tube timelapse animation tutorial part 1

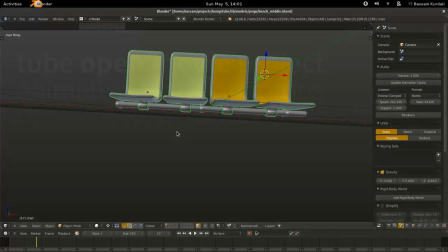[0:00]
So we're going to start out with this chair model that may get used in the subway at some point.
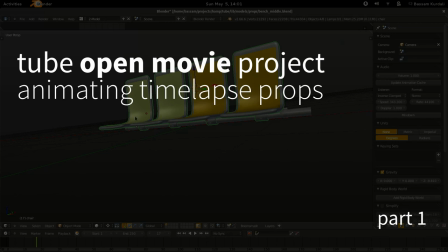[0:09]
And I am kind of analyzing a little bit the
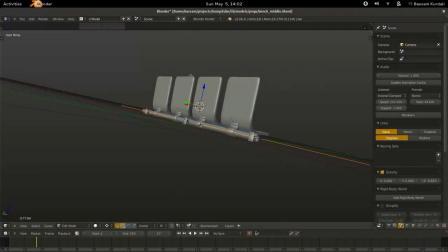[0:14]
meshes and various items that make up the object in the beginning.
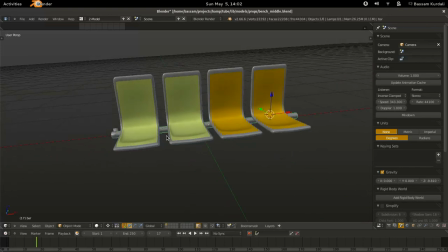[0:20]
It's a useful thing to do just to figure out what you have before you start doing it.
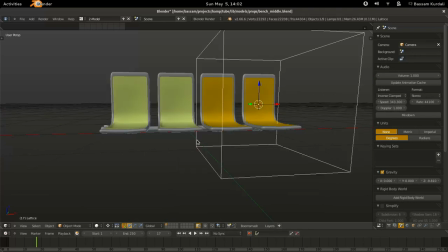[0:26]
Now the easiest thing to do is to add a lattice and do some global changing so that you can basically have things sag over time and you can have the same kind of sagging
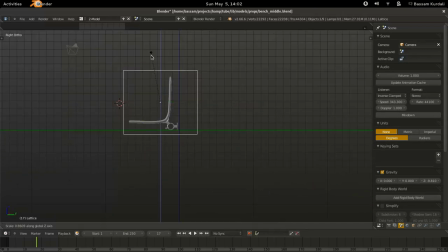[0:42]
applying to everything so that they kind of stay fitting together all the time. and we can go in and add detail later on so you just need to have it kind of involve envelop all your objects about the same bounding box as all of them add enough divisions and then add a basis key and then an extra key on top of that that key is going to be your sag key now I'm adding the lattice modifier to one of the objects it doesn't actually matter which one I do first and once I have that I can select all of them and copy the modifier over I'm using the the copy
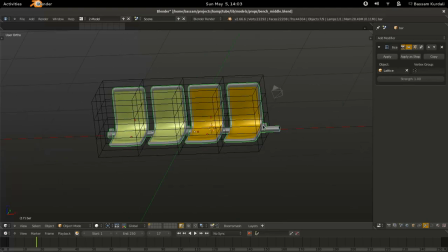[1:24]
attributes menu add-on that makes that kind of easy to do so now that
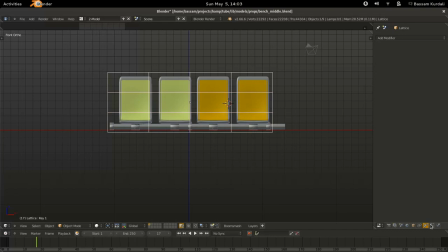[1:30]
we've done that we can add start editing our first shape key I'm just gonna basically tweak it to have a reasonable amount of sag that would look
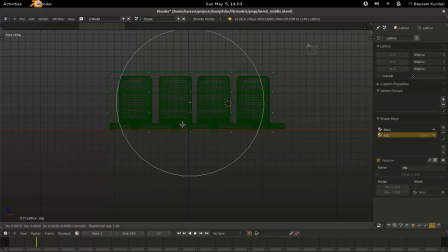[1:40]
a little bit believable in front of the camera it doesn't have to be perfect it helps to kind of imagine how time would affect things so for instance this particular pole is not supported in the middle so you
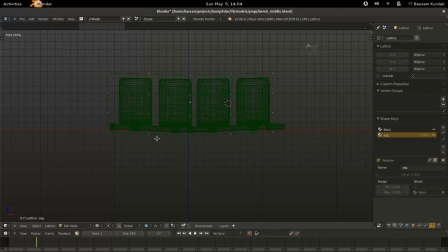[1:56]
can imagine it would sag the most there and just making sure that the tops don't look like they stretch as the pole is sagging down so just moving them down a bit and thinking of the chairs like since the side chairs get some use might need to pull them down a little bit individually
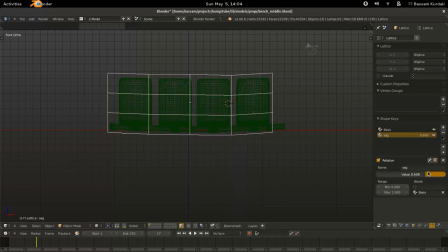[2:14]
and create that kind of feeling that different chairs are being sat on by people so
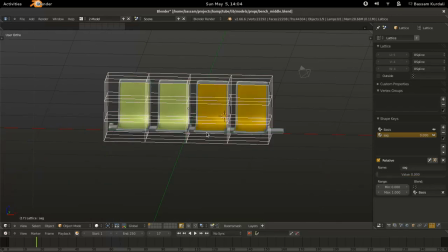[2:19]
they're not like we don't miss some and cause some other ones to sag and so once the shape key has been
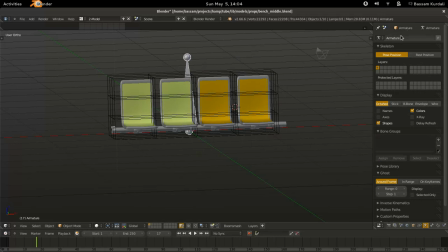[2:31]
made we need to actually start driving it when this gets linked into a scene it's going to be a single MT and we need to use a proxy for a rig to make it actually animatable by the person doing the animation in the shot.
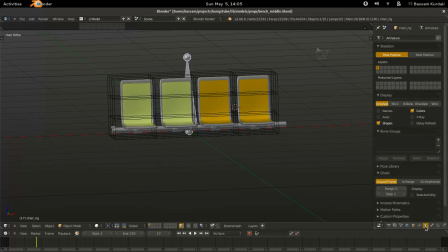[2:49]
For this purposes we're going to add an armature and that armature is going to have a single bone that represents the process progress of time. So as we're animating in our scene here we're going to actually scrub time by moving that bone rather than scrubbing
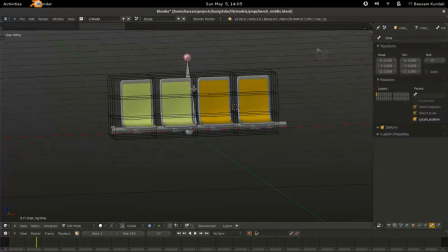[3:09]
So just renaming that bone to time and picking an axis that it's going to move on. That's why I'm switching to normal coordinates here so I can see which one I'm using. And I'm using the x-axis.
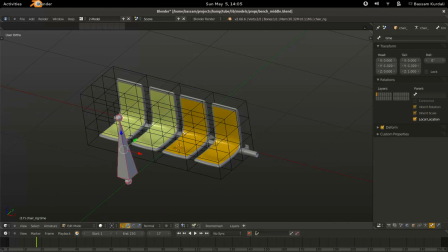[3:22]
And I'm just going to slide it over in edit mode so that it's kind of out of the way so it's easy for us to see and grab.
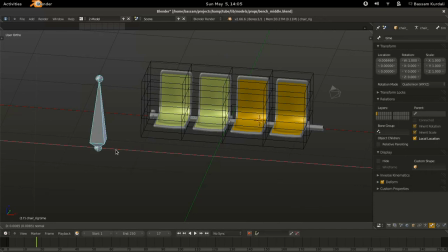[3:28]
And so that's our time bone. So now let's add a first driver.